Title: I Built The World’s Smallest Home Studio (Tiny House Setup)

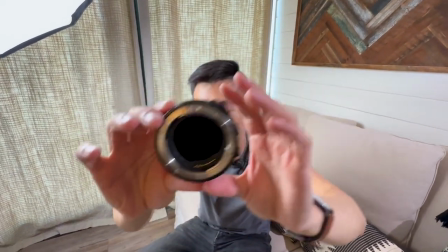I can turn it lighter and I'm going to put this onto my camera lens right here
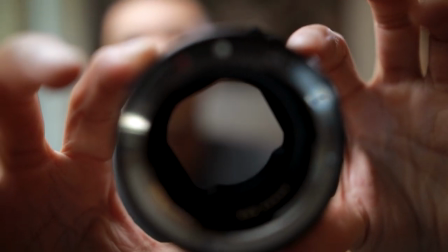so that you can see it gets lighter and darker as I adjust that here.
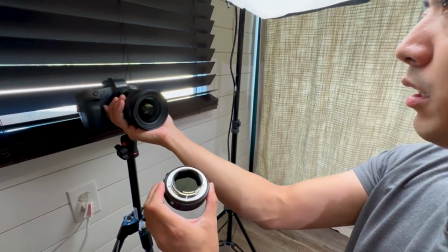So this is so that I can keep my aperture open without removing,
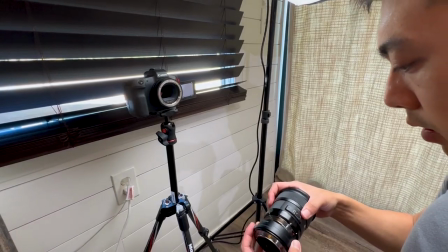without having to dim my lights. So now this is what we're playing with.
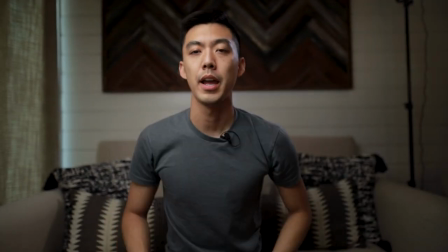It's a little bit dimmer, so I can brighten up the shot a little bit by adding more light here and probably raising that up a little bit.
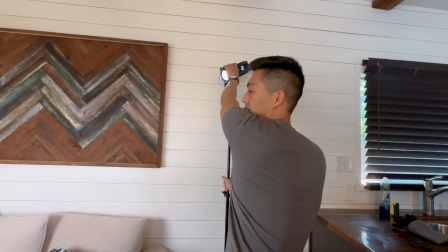So let's get this out of the shot and make this a little bit brighter.
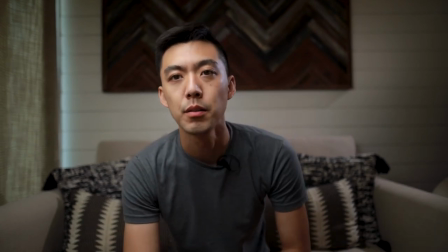Let's go to 25%. Okay, here's what we're gonna do. I still want to add a light over the top of my head to fill in this area.
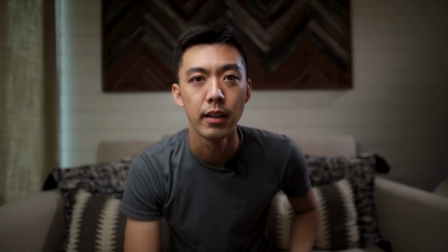So what we need to do is add that other light in as well. So let's do that.
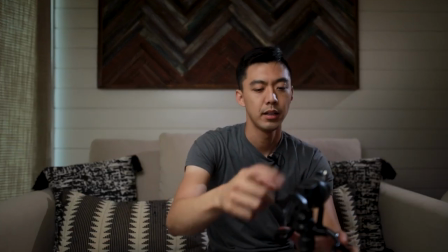And I'm gonna use my fishing pole holder, a grip head connected to a fishing pole holder, i.e. a boom pole holder.
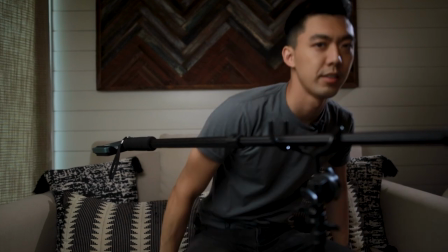So this is maybe a little bit overkill for some people, but I really just want to make this look good.
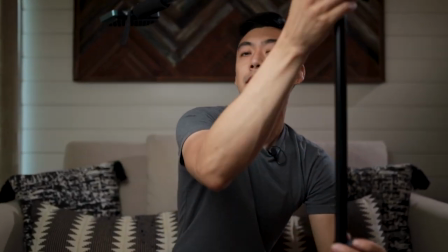So we're gonna go all the way here. I'm gonna get it just out of the frame.
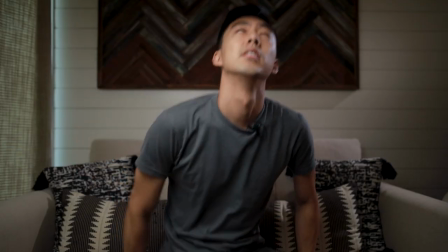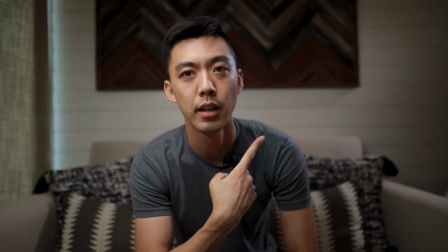All right, that's looking good. and we got the nice glow off the side.
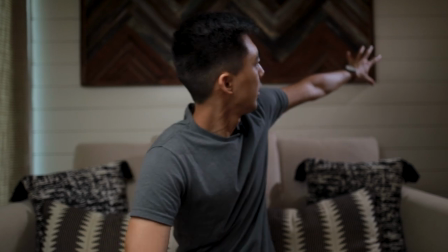One thing that's cool is that glow is starting to shine across the wall and giving us a very interesting glow on the wall.
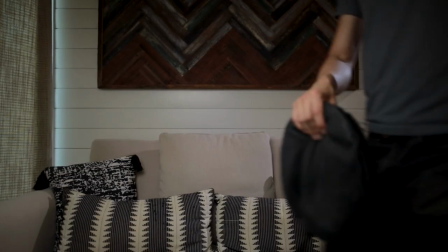I kind of like that. So let's keep playing with it. So the problem we're trying to solve is the top of me is very well lit.
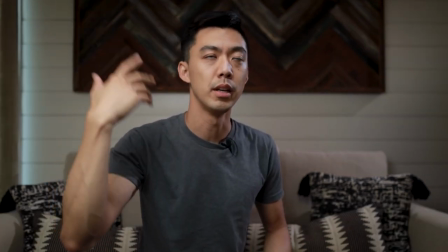My skin is a little bit brighter, and so it also helps to brighten me up a little bit.
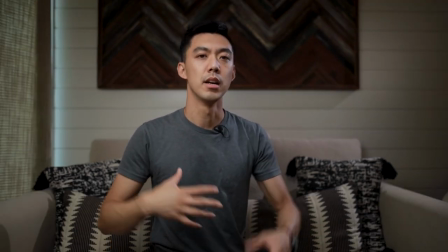But down here, it's a little bit darker. And so in my situation, I want to increase the brightness on the bottom half of me.
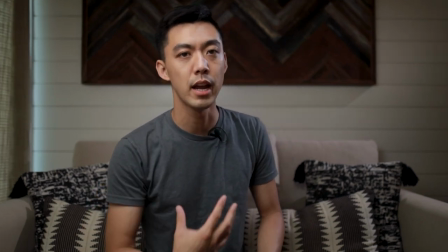So I could do that by shedding some extra light on here. Or I can grab a reflector.
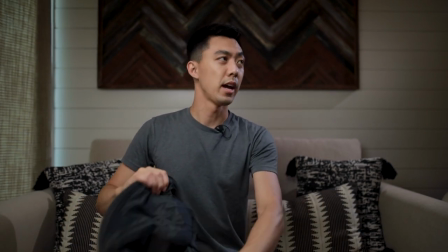And this reflector will allow me to bounce some of the light coming from the top onto the bottom of me.
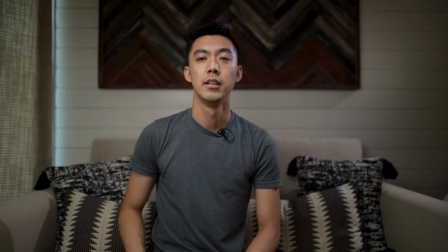Just like that. You guys see the difference?
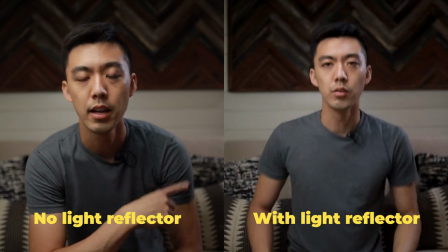And I can increase the brightness of this too to add a little bit more brightness to the top of my head.
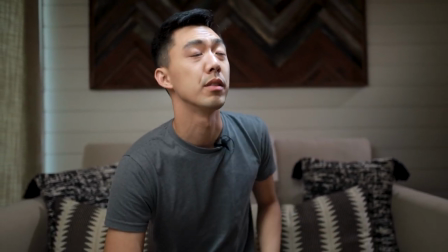And now there's one more thing I want to start playing with the background a little bit too. I'm going to turn this off just to save batteries on this till we come back to this.
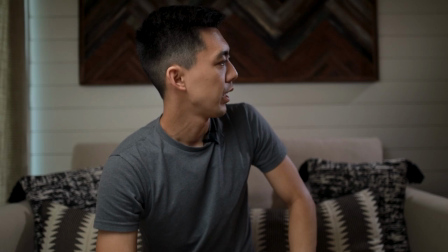But lighting is in a very good spot already. To get the background looking nice, there's a couple of things I want to play with.
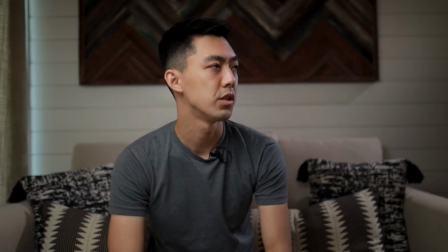Adding a practical light, which is a light that adds some warmth to the shot, as well as adding some greenery, some plants and stuff like that.
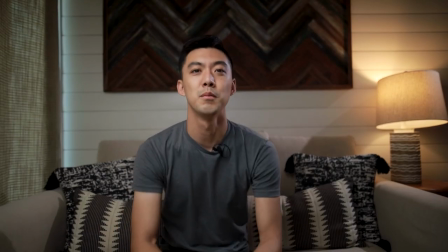Ta-da! Nice, it adds some really cool lighting to the back.
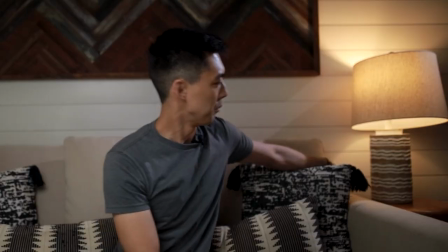It's a little tilted so I'm going to move it away from the wall.
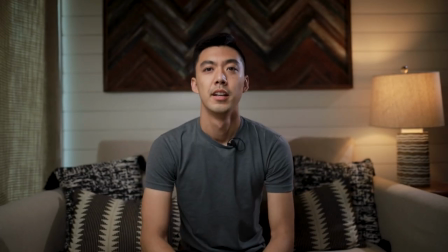So there we go that's the uh that's the side light over there and because there's not
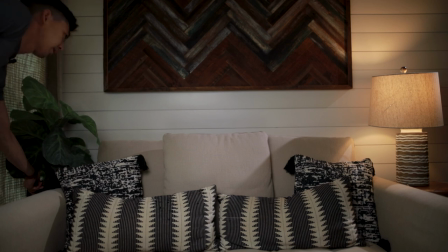a lot of height to this plant I want to find something to put it on top of.
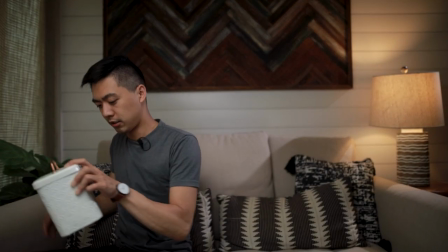Sometimes you got to use what you got. This is a little cookie jar. So we threw something in there.
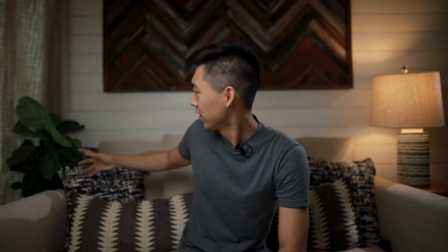It's not the most beautiful looking plant but it's what we had and it starts to give a little bit more organic feel to the space
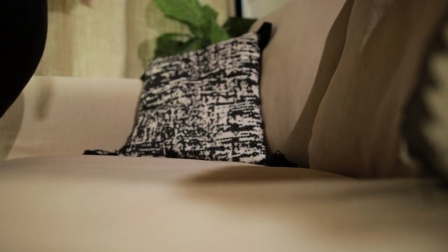so it's not all just rigid stuff and speaking of that we can also adjust these pillows to make it feel more like a like a space to sit
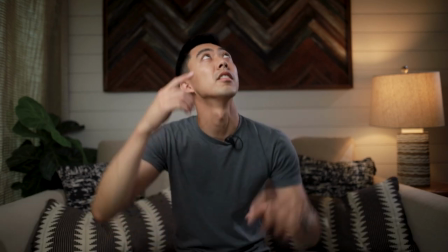in and hang out in rather than something that's just for display i'm gonna turn this light back on so we can see what it looks like and
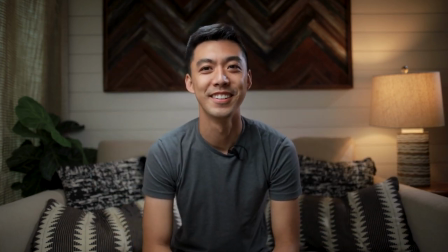i am really liking this this is so cool oh my god this is what i love about building studios
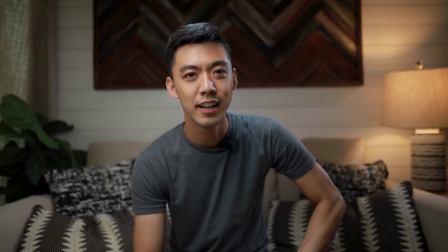every time you do it you don't know what you're gonna get and then when it's done it just This looks so pleasing to the eye.
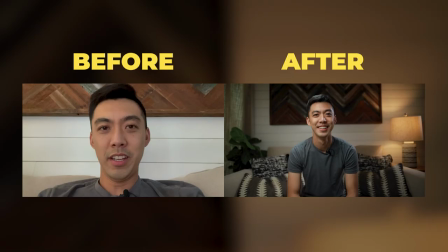I'm so excited. I would say this is actually very good. So looking back from where we started today to where we ended up now, look at the drastic difference and let this be an encouragement to you that it's possible to build a world-class looking studio from even the smallest of spaces. You just have to get creative and you have to understand the principles of what you're trying to accomplish.